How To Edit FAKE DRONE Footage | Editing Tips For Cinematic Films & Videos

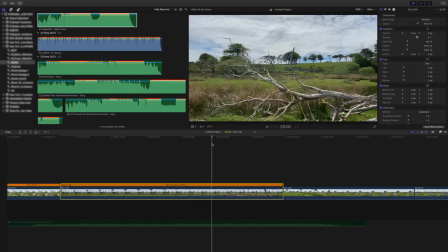[8:16]
I'm then going to skim forward to where I would like this speed ramp to end, and again hit Command-Shift-B.
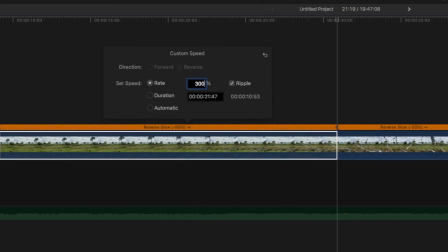[8:21]
I'm then going to increase this section of the clip by 3,000%. So this is going to be a really quick camera movement.
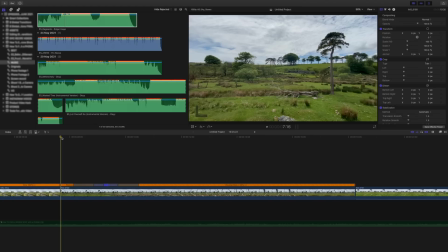[8:28]
Okay, so what we now have is a clip that's playing at 50% speed in reverse. It plays for a second, and then we go into a speed ramp. The shot then continues playing in reverse at 50% speed. Let's take a look.
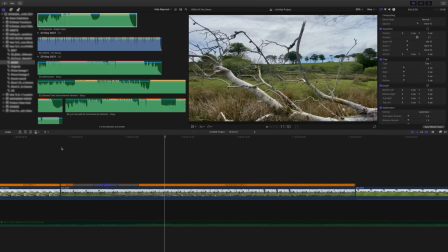[8:43]
Excellent. I think by adding some music and some sound effects, this shot is really going to come to life. Okay, moving on, shot number 3, let's take a look.
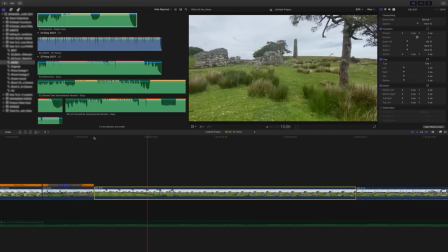[8:50]
Camera pushing forward close to the ground. I like it. Camera lifts, rises up past the branch of this tree, and we continue pushing forward.
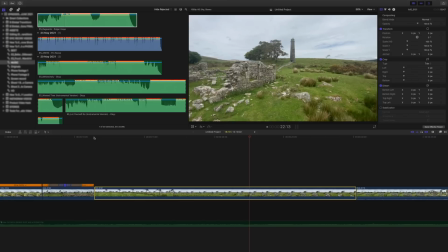[8:58]
I can see the gimbal in the bottom right-hand corner of the shot there, but not to worry because we're going to add some cinematic bars in the final sequence. Camera continues to push forward over the roof of this old ruin. But again, the thing that I just don't like about this shot is that the shot is just too long for the sequence that I'm trying to create.
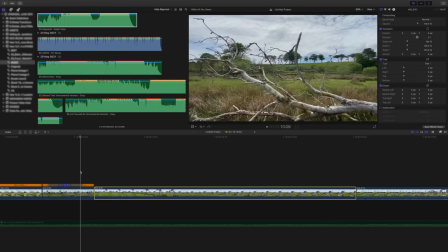[9:14]
So we're going to need to speed this up.
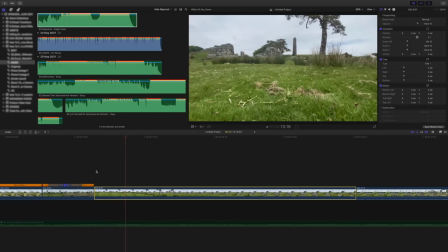[9:16]
So I'm going to add a speed ramp to this shot at the point in which I think is the least interesting, which is just after we come past this branch. I'm going to speed it up from this point just before we get to the roof. Okay, let's take a look.
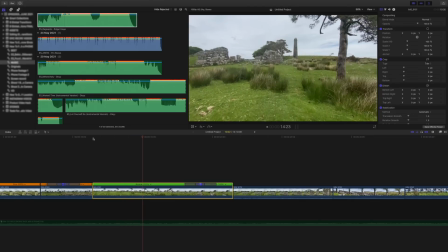[9:29]
Camera pushing forward nice and low to the ground. Camera rises up past the branch on this tree, and wait for it. There we go, speed ramp. And again, this footage is really going to come to life once we add all the music and the sound effects.
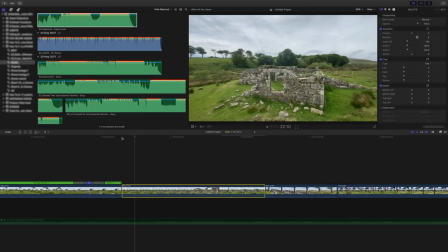[9:43]
Okay, moving on, shot number 4, let's take a look. Camera pushing forward from an elevated position, relatively smooth, not too bad.
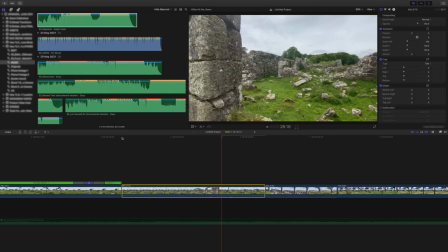[9:50]
Camera moving down now and pushing through the window through to the other side of this old ruin.
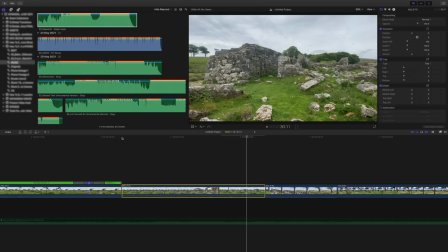[9:55]
Now, I really like the idea of this shot being played in reverse. If we play it in real time, we can see the camera is moving towards this window, so it's not too much of a surprise when the camera goes through it.
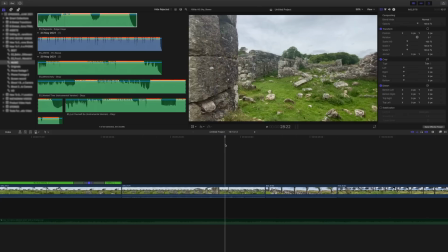[10:08]
But if we start from inside this ruin and pull back, it's a nice surprise for the audience to see the camera pulling back through this window.
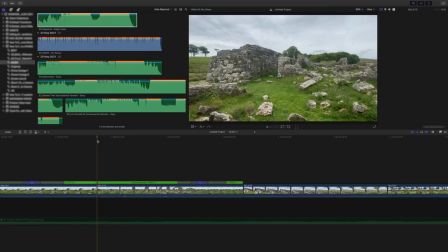[10:16]
Again, this shot is a little bit too long for the sequence that I'm looking to create, so I'm going to add a speed ramp.
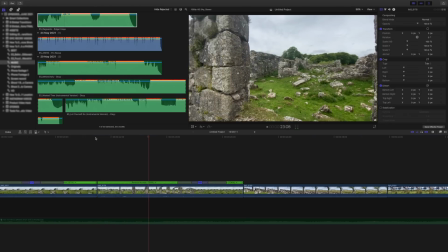[10:20]
Let's take a look. Okay, camera starts from within the ruin. We pull back through the window and speed ramp to an elevated position.
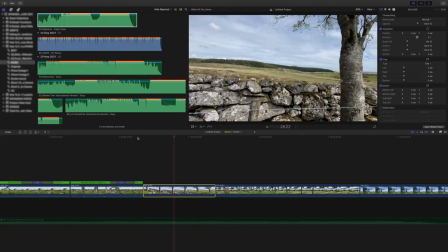[10:28]
Okay, moving on. Okay, next shot is a simple shot, the camera just rising up.
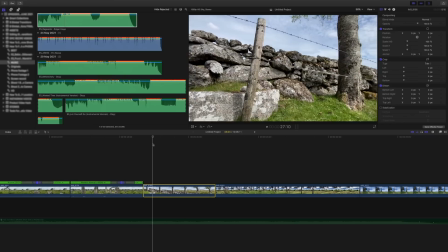[10:33]
And actually, look, to be honest, I quite like the look of this shot the way it is. I don't think it really needs much doing to it, so I'm not gonna touch it. I'm just gonna leave this shot exactly as it is. Okay, so let's move on to shot number 6.
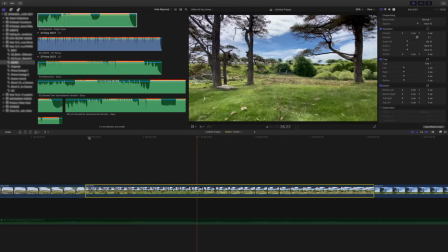[10:44]
Okay, let's take a look. Camera pushing forward nice and low through the grass, and camera lifts up into the branches of these trees.
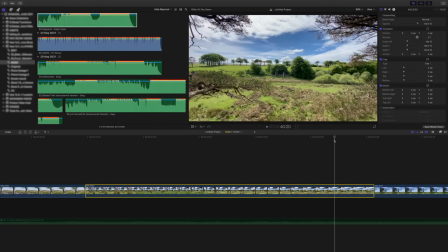[10:52]
I really like this shot, but again, it is a little bit too long for the sequence that I'm trying to create, so we're going to add a speed ramp. I know I'm adding a lot of speed ramps to this sequence,
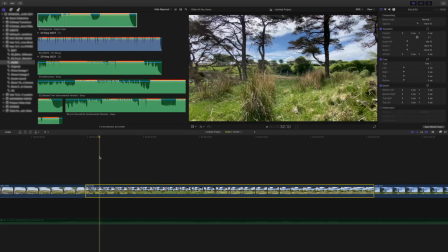[11:00]
but this really is just for demonstration purposes. You can use speed ramps as much or as little as you like.
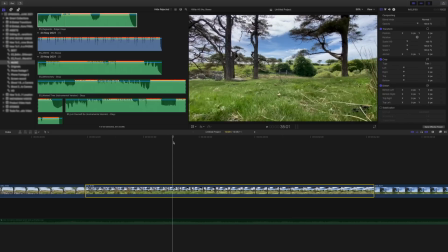[11:05]
Just do what works best for you and the sequence that you're trying to create.
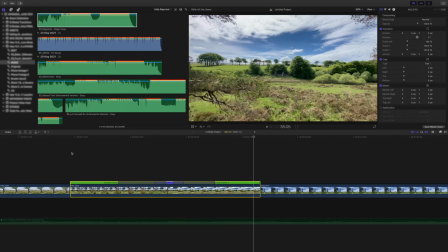[11:08]
Okay, camera pushing forward through the grass and up we go into the trees, and that speed ramp helps us get to that elevated position much quicker.
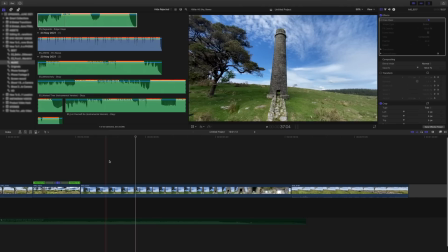[11:16]
Okay, moving on, shot number 7.
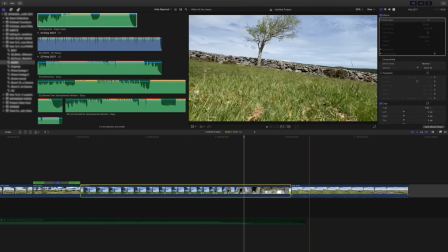[11:17]
Now the reason I've put shot number 7 here just before shot number 8, our final shot of the sequence, is that I want to try and link these two shots together.
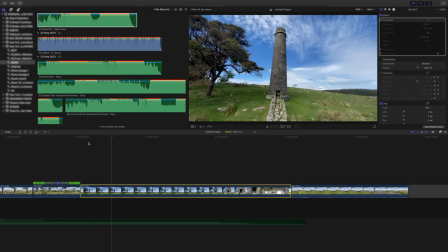[11:25]
Okay, let's take a look. Camera pushing forward from an elevated position. It's a little bit wobbly and this shot could do with some leveling, but we can fix that in just a sec.
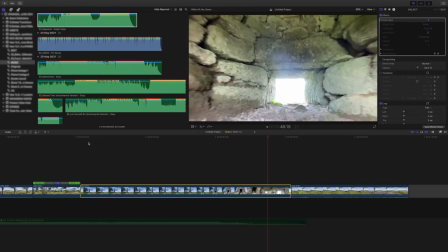[11:35]
Camera now pushing forward, and this is where we get an issue because we've got some serious overexposure in this shot, but then that takes us through to shot number 8.
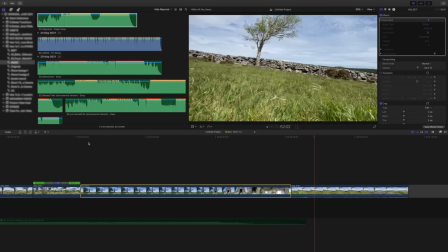[11:42]
And this shot was actually filmed on the other side of that powder mill. So I'm gonna try and link these two shots together.
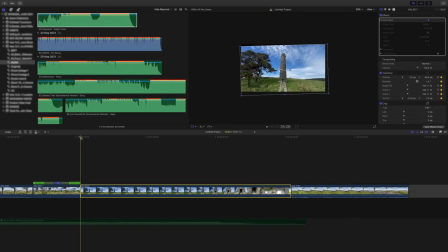[11:48]
Now, basically what I did with this shot here is I keyframed the framing of this shot. I leveled the shot slightly by adjusting the rotation, and then I tried to keep the powder mill roughly in the center of frame throughout this shot.
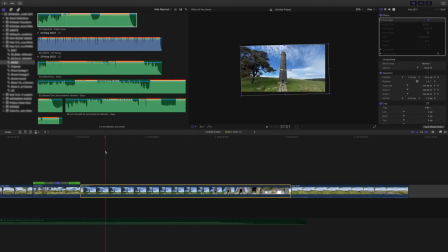[12:02]
Again, it's not perfect, but it's a lot better than the original clip. Now, to help with the pacing of the sequence, we're going to need to speed this clip up, so I'm going to add another speed ramp.
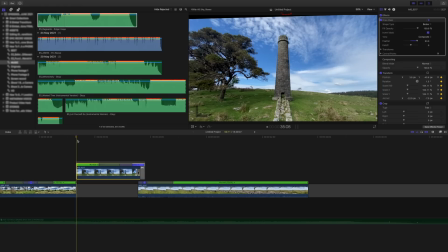[12:10]
Again, I'm going to play this clip just for a second or two and then add the speed ramp.
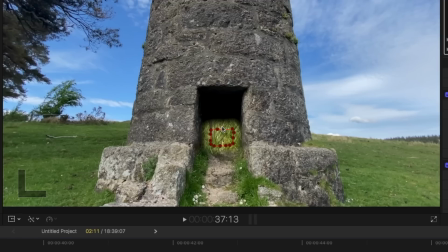[12:15]
Also, to fix this overexposed area of this shot, I'm just going to mask it out.
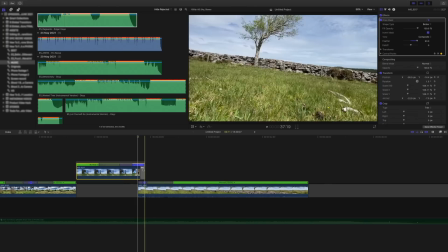[12:19]
So I've masked out a small square-shaped mask, and then beneath this clip, I've put clip number 8.
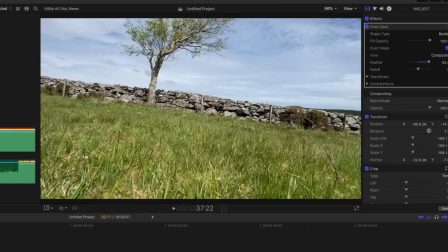[12:26]
So we can now see through clip number 7 to clip number 8.
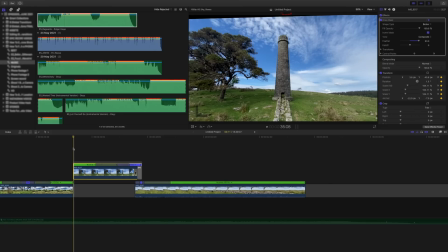[12:30]
This not only hides that overexposed area of shot number 7, but it also helps take us to shot number 8 much more seamlessly.
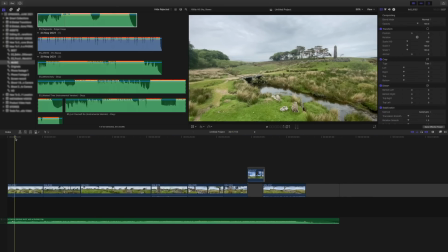[12:38]
Okay, so with a couple more edits and adjustments of speed, what I've now ended up with is ultimately a first draft of this sequence.
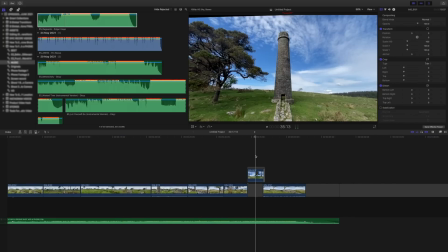[12:45]
We now have 8 clips all edited. We've adjusted some of the speed of these clips.
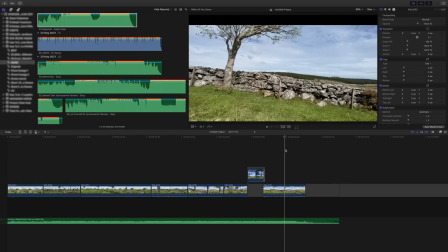[12:49]
We've helped smooth the footage out, and all of this footage ends perfectly with the end of this song.
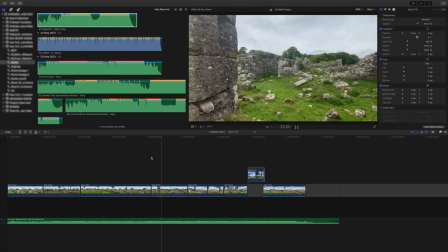[12:54]
Now, we could potentially just leave it there and be done with it, but I always like to add a few extra layers of interest to these types of edits,
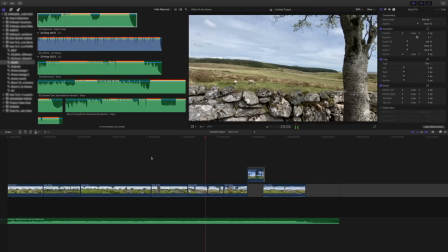[13:01]
and without doubt, sound effects are really going to help bring this to life, as well as some color grading and cinematic bars.
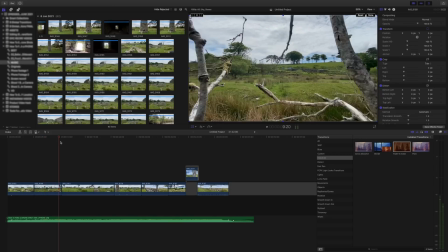[13:07]
So here is that sequence with just the footage and the music, but now let me show you this sequence with all the finishing touches.
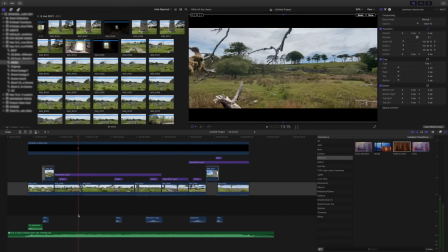[13:13]
Okay, here is that final sequence. Now let me just highlight each of these individual elements and show you exactly what each one is doing.
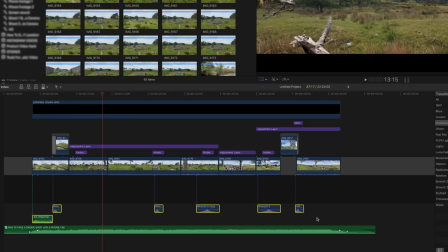[13:20]
Okay, so all these elements here that I've just highlighted, these are all the sound effects for this sequence. And what you'll notice is that every time there's a speed ramp in this sequence, I've added a whoosh sound effect.
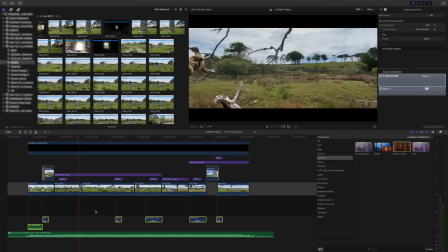[13:29]
A speed ramp and a whoosh sound effect kind of go hand in hand. You, of course, don't need to add whoosh sound effects to your speed ramps, but it just adds another layer of interest. It helps keep your audience engaged, and it can really help bring your sequence to life. Now, this layer here are my cinematic bars.
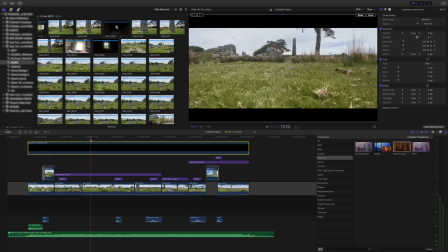[13:44]
This is just a transparent layer that I've laid over the top of this entire sequence to help give it a much more cinematic feel. I'll leave a link to a free download of some cinematic bars in the description below. Download that, use it as you please.
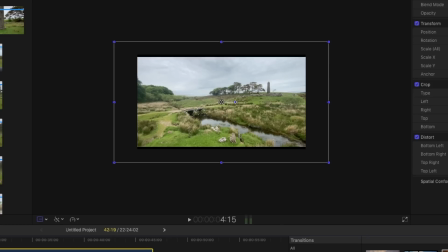[13:56]
Now, what you probably noticed about these cinematic bars was that they animated in, and this was really quite simple.
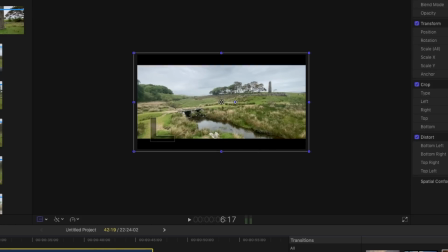[14:02]
I scaled up the cinematic bars, I added a keyframe, and then I scaled them down and added another keyframe.
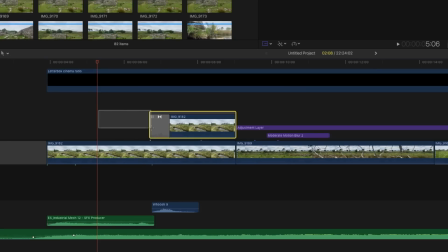[14:08]
Okay, let's just talk about the color grade and the way in which this wipes on. Again, this is relatively straightforward. I've got my opening shot here, which I duplicated and put one on top of another. The layer underneath is ungraded. The layer on top is graded,
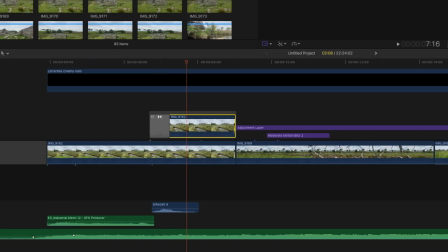[14:22]
and then what I've done is I've added this wipe transition between the two clips so that when that first clip plays, the color grade wipes on.
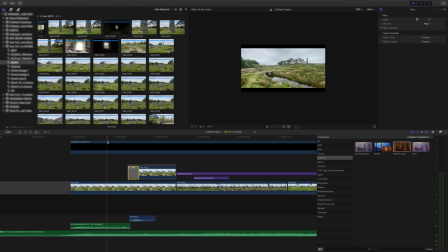[14:30]
Now, in terms of the color grade, I used one of my own LUTs to color grade this footage. This is from my Smartphone LUT Pack.
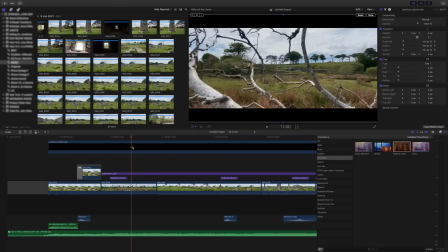[14:36]
I will leave a link to that in the description below. I won't go into too much detail about how I color graded this sequence because I have an entire video dedicated to that.
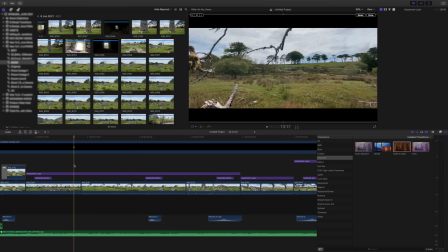[14:44]
Again, I will link that in the description below. I used an adjustment layer to color grade this footage. Adjustment layers do not come with Final Cut Pro X, but I have a free download, which I will leave in the description below.
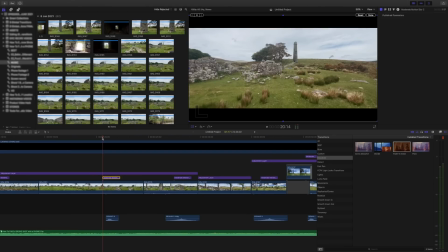[14:54]
There's going to be a lot of links down there. Now, another thing that you may or may not have noticed in that final sequence is that whenever there was a speed ramp, there was kind of a blurry effect that was added to that speed ramp section of the shot.
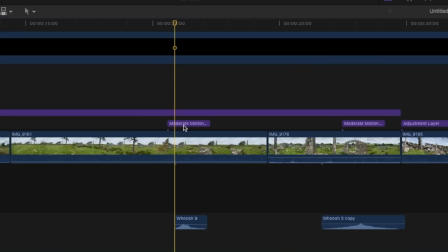[15:06]
And that was caused by these here. These are motion blur overlays or motion blur titles. Now, these motion blur overlays are great when it comes to speed ramping because it can give your shot an extra sense of realism, especially when it comes to fast camera movement.
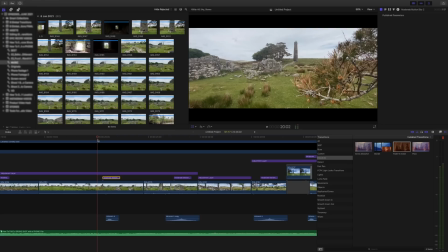[15:19]
Now, let me just show you an example of a speed ramp without and then with the motion blur effect added.
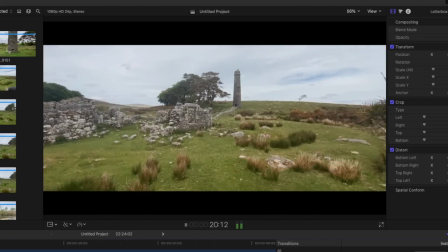[15:24]
Okay, here is a speed ramp without motion blur added. Not bad, pretty good, looks okay.
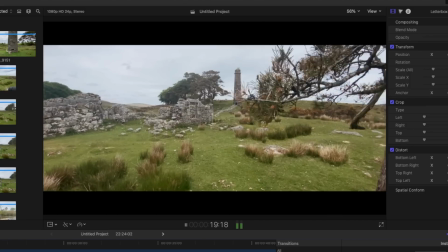[15:30]
But now here is a speed ramp with motion blur added. And zooms forward.
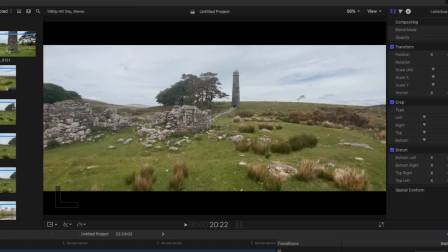[15:35]
Did you see that? Let's just go through this frame by frame so you can see what's happening here. As we go forward, see that?
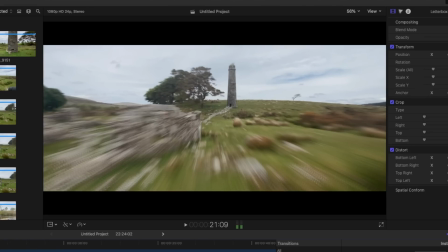[15:41]
As the speed ramp starts, this blurry effect has now been added to the footage. This motion blur effect really helps emphasize that camera movement. Motion blur titles and overlays, great for adding to speed ramps.
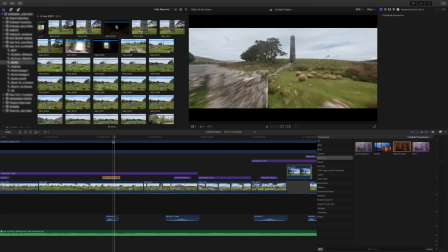[15:53]
Unfortunately, they do not come with Final Cut Pro X, and I don't have a free download to those, but just keep them in mind the next time you're speed ramping. If you can get your hands on some motion blur titles or overlays, be sure to use them because they can make all the difference to your footage. So look, I hope you found this video useful. Be sure to check out Skillshare using the link below. Take a free class, learn some extra editing skills and get creative.
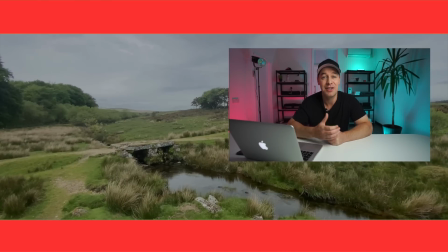[16:13]
If you found this video useful, do let me know by giving it the old thumbs up, and if you'd like to see more content like this,
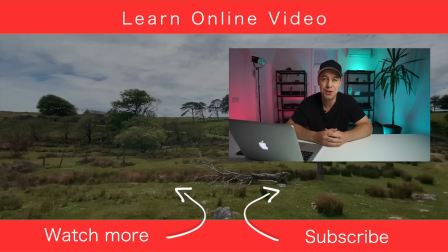[16:18]
learn more about video production, you can do that by watching one of my other videos just over there.
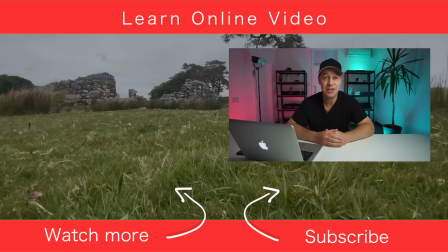[16:22]
But that's it from me. Thanks for watching, and I will see you in the next video.